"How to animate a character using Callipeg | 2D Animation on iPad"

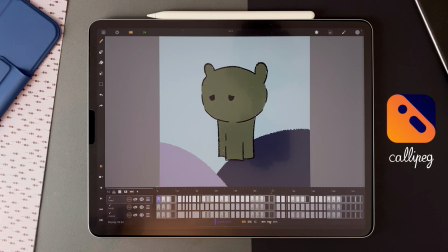In this video, I'm going to show you how I animated an unknown creature sneezing using Calipeg on iPad.
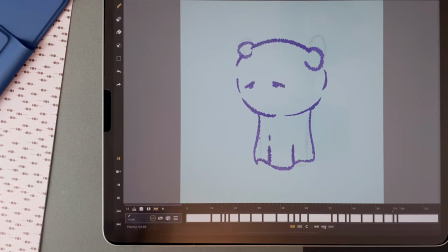The rough animation was made on a single layer, but when I cleaned it, I divided the animation into different layers in order to make it easy to edit if needed.
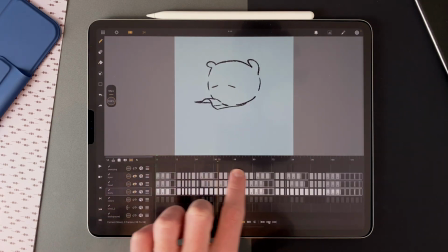I will focus on the clean animation to explain the process. Before explaining the animation, let's talk about the brush I use.
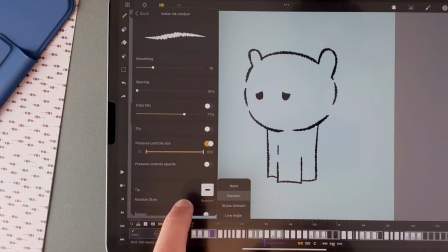It is the Indian ink brush with the rotation of the tip set to random. them.
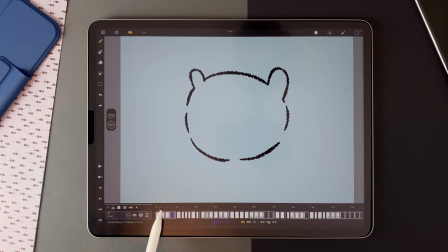I started with the head of the character. This animation is a boiling line effect with three frames long sheets within a cycle.
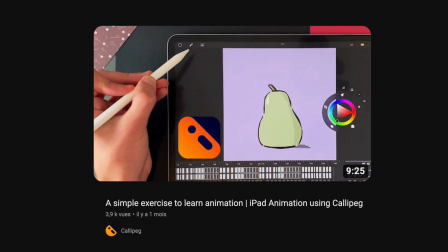You can learn how to do a boiling line effect within another video on this channel. The ears are bending with the wind.
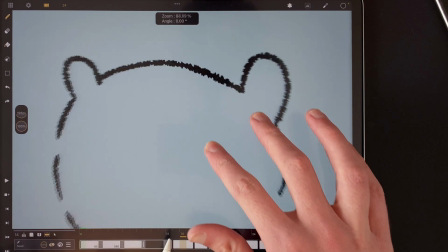The volume is supposed to stay consistent but I think I didn't correctly achieve it here.
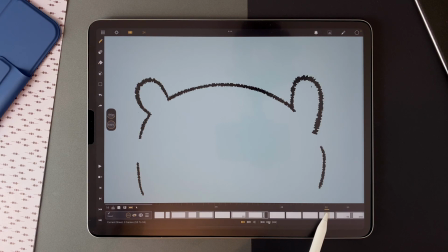And the ears move back to the initial position. Then comes the anticipation which is the preparation of a movement that will happen next
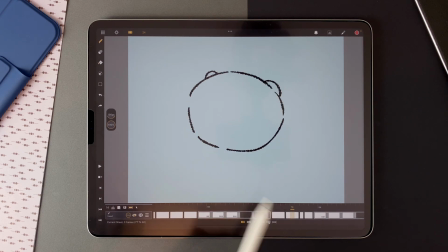for example here i want to go that way but first i go that way the head will slightly go further for three frames before going back and it's important to keep in mind that it's not the head going
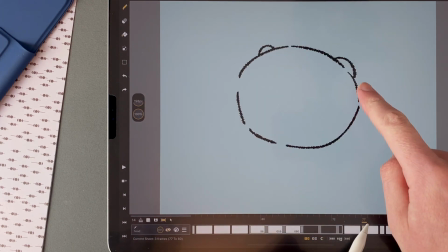up and down it's a head rotation so the ears will go behind the head and have another shape because the perspective is different it's a good
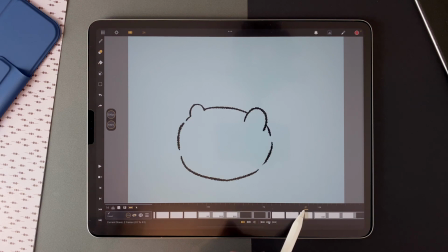way to give depth in your animation then suddenly we have the sneeze with a very different spacing the position difference between this drawing and this one will create the speed effect and we can see here the difference between the drawings
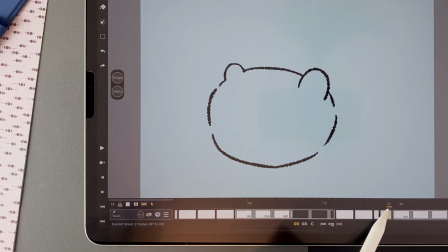then the speed slows down and the ears bend down we have one position with the ears up
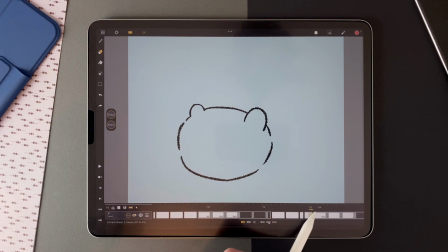and one with the ears down but the head is the same a boiling effect in a cycle here then the head will
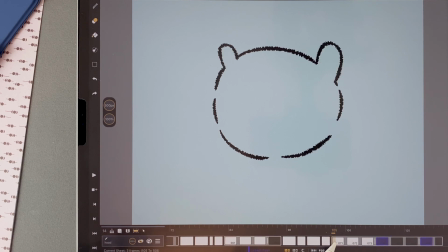raise slowly and the ears will set themselves up until they arrive in the same position for the loop to work.
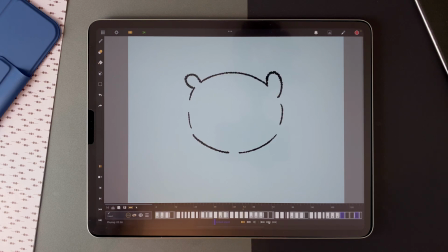To summarize, we have steelhead with ears in the wind, anticipation, sneeze and then gradually returning to the initial position.
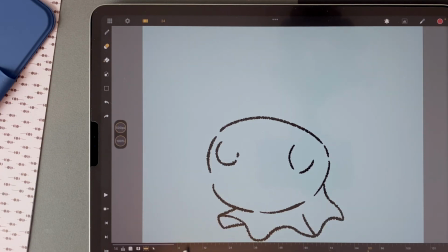Then we have the body of the creature. We can say that it looks like a sheet. Again, we don't really know what is this creature.
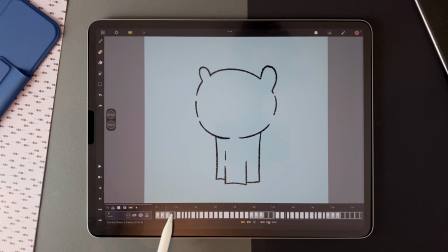Steel drawing here with a cycle for the boiling line effect.
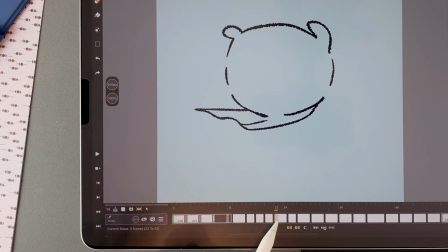Then we have the wind and it takes four different drawings to get there then the wind will go inside with some kind of wave
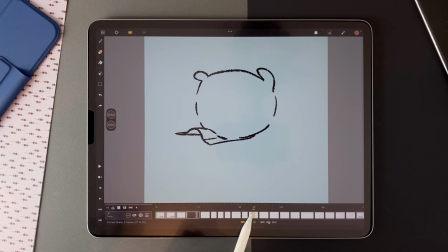we can consider that we have three parts here one here one here and one
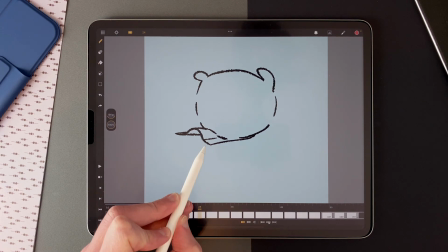here and the wind will simply make a wave like that that will give this
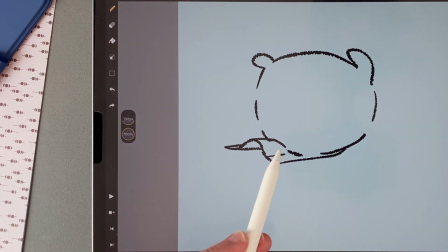ripple effect and i also added some depth here because it goes over the head it was the first time i was
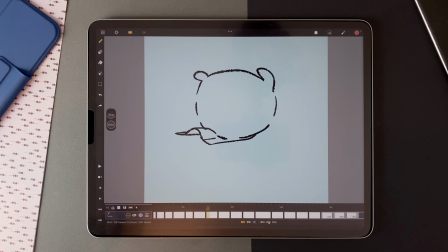animating sheets or fabric so that was the first try and i obviously still have a lot to learn then we have a knees in here and the speed increases